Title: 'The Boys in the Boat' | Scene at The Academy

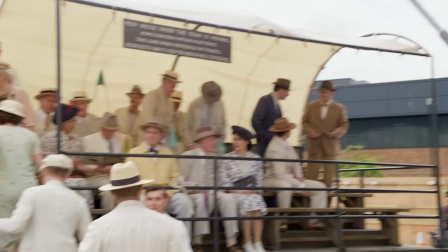[4:08]
That was a race where thousands of people were watching,
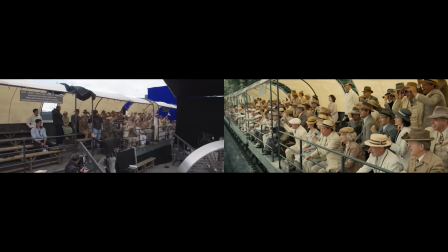[4:12]
and they had trains along the coastline where people could travel with the teams and watch them. And we shot everything on the train on a parking lot near the studio.
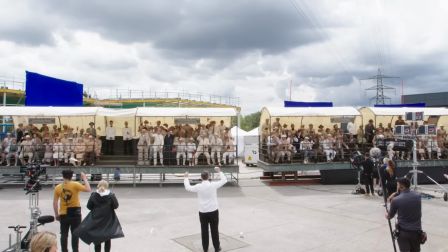[4:23]
We built two cars and green screen, and then background extras and our cast,
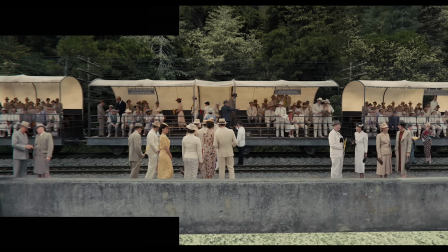[4:28]
and then visual effects takes that and does their magic to it. It's all an illusion because we couldn't find any other place to shoot it, quite frankly.
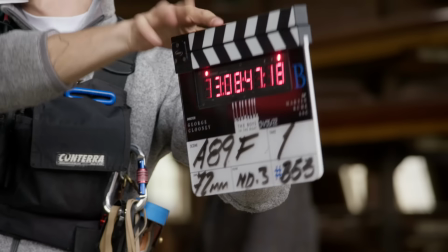[4:39]
I'd say the biggest challenge in the making of the film, from my perspective, and I know from George's perspective,
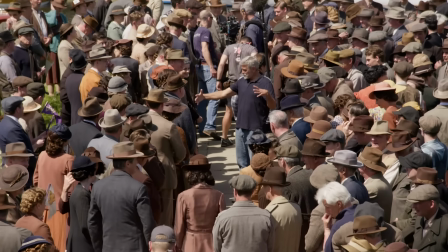[4:45]
and I think from Martin's perspective too, was trying to make rowing as exciting as possible.
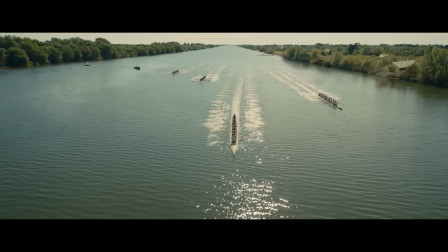[4:51] Cal still showing no signs of slowing down. Washington is getting its first taste of competition, something Coach Ulbrichtsen can hope to build on.
We spent weeks on the water before we started filming.
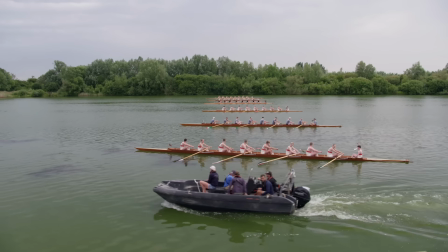[5:03]
It took about a week to sort of figure out how to shoot the boats, like how to get to the right place to feel right. Got to understand what the ins and outs of the actual rowing entail. For the first race, you know, we would start out here, and the second race we would be here.
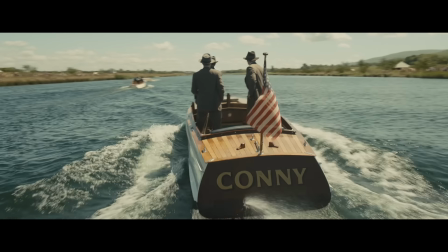[5:20]
When you're far back, nothing looks fast. It's hard to get close. And even if you get close, you know, the rowers, the faces constantly move.
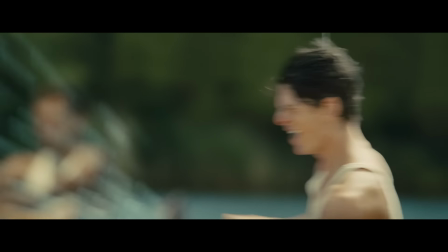[5:28] Stand more! Shoulders down!
A wide shot lets everybody know where the geography is.
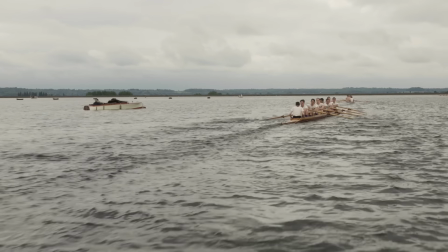[5:34]
On that Poughkeepsie race, we used drones. But you had to find ways to make it dynamic.
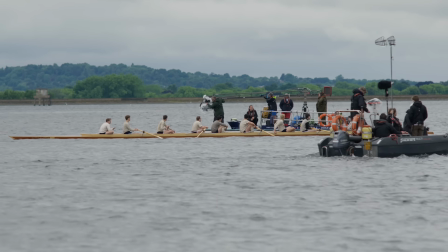[5:39]
I think we had 3 camera boats, plus 2 cameras for the second unit. We had one strong boat with a super techno crane on and a camera on that. That had a strong wake. So if we were to overtake with that boat another rowing boat, we would sink it.
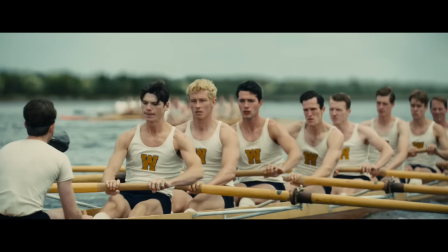[5:54]
We're moving in closer to make it tighter and closer as you got in, because now we know them.
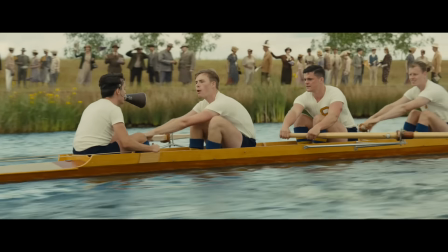[5:59] Bolts out in front and start to tire, and you'll just begin to start.
Shooting on water, in my experience, is the most challenging thing that I've ever done as a filmmaker.
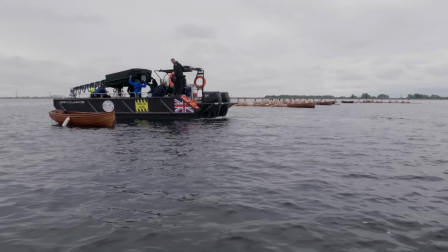[6:08]
Everything's slowed down. I mean, I did Perfect Storm. I knew what I was getting into. When we lined up the Poughkeepsie race, there was a little bit of wind, then the boats would just not be in position.
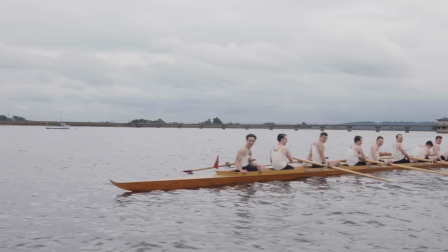[6:17]
It's because there's a current, so the boats all start moving around and they're not in straight lines.
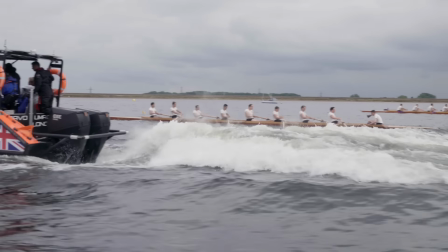[6:22]
A lot of it is just getting the guys to row in sync and shooting the shit out of it. We have a lot of cameras, a lot of angles.
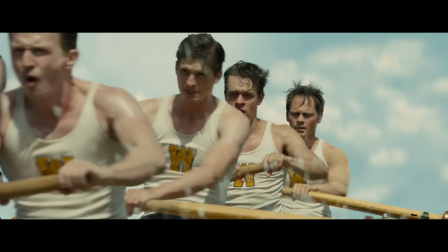[6:29] All right, give me 10 big ones for Ulbrichtsen, go!
We storyboarded the whole thing.
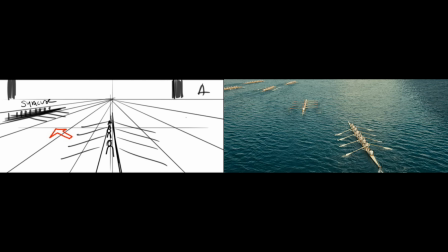[6:36]
If you look at our storyboards, they match the action stuff exactly the way we drew it up.
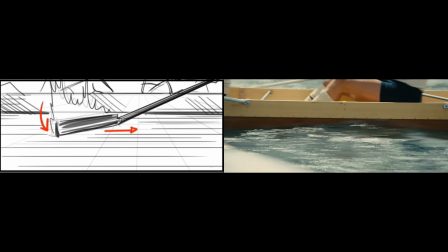[6:41]
This was probably the most challenging sequence for the actors in the boat. It required the most rowing.
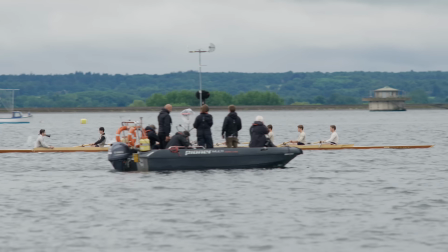[6:47]
It's a really physically demanding part for all these guys. And they're just sitting in the middle of a reservoir in these 8-man boats.
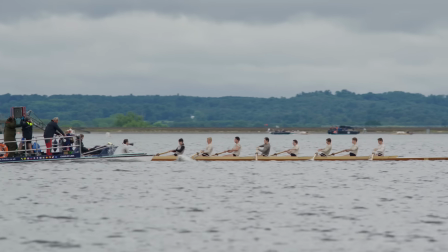[6:55]
It's cold, it's windy.
Give me 3 big ones to finish strong.
There's only so much that you can ask of them without, you know, breaking them.
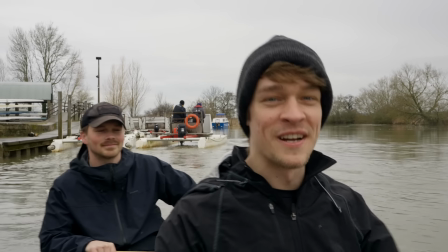[7:02] Wet and cold, best part of the day, right here.
We shot it over 5 days.
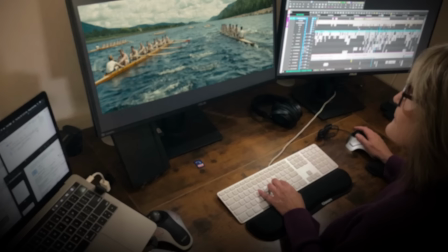[7:06]
And then getting into the edit and having Tanya then take all that, it's like almost like a puzzle, really, and putting it all together.
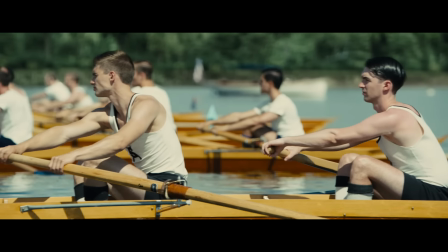[7:15] Nearly 100,000 spectators hold their breath in anticipation, a hush falling over Crum Elbow.
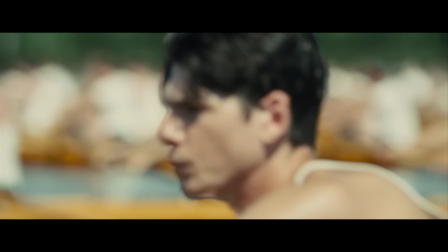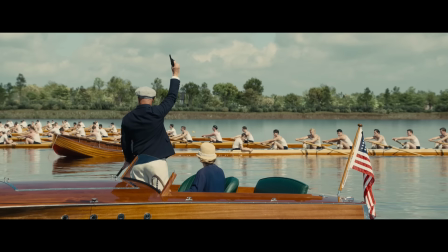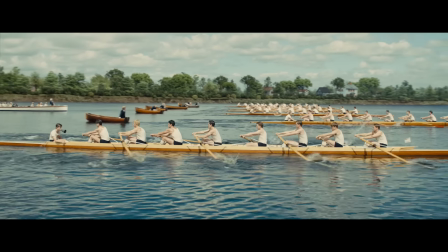[7:32] Washington Huskies are now rowing against the seniors of Cal. Huskies are the only junior boat in the competition.
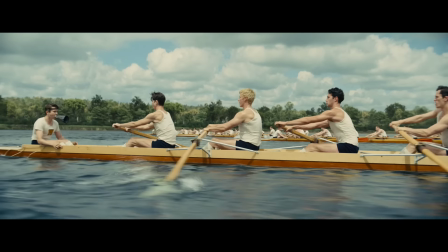[7:38] Give me a nice easy 28. Rolling with Dawn, East and through.
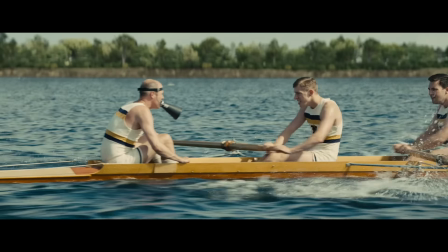[7:45] These 7 finely trained crews are churning the waters of the upper Hudson in the supreme rowing test of power, speed, and coordination.
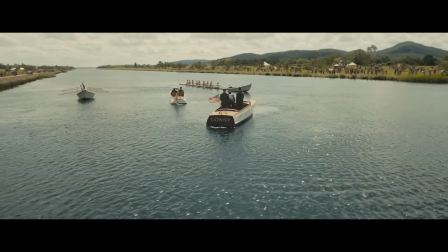[7:52]
We had 3 big races and we didn't want them to feel exactly the same, even though this team, their thing was kind of coming from behind.
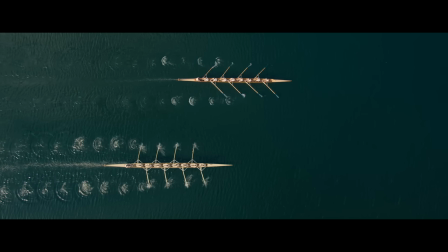[8:01] Push!
Keeping the boats in the right order, kind of telling the right story as to who was winning at the beginning, who were neck and neck throughout the race.
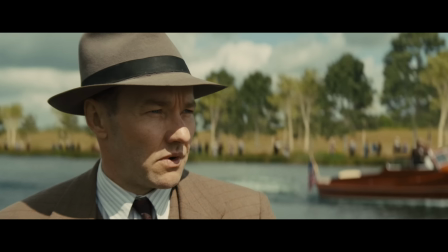[8:10] Just passing the halfway point and Washington is surging. Well, you better be right, Mark.
We went through each one.
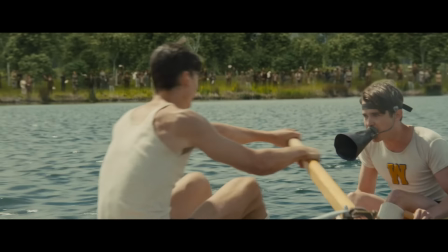[8:15]
We sort of found which race needed what.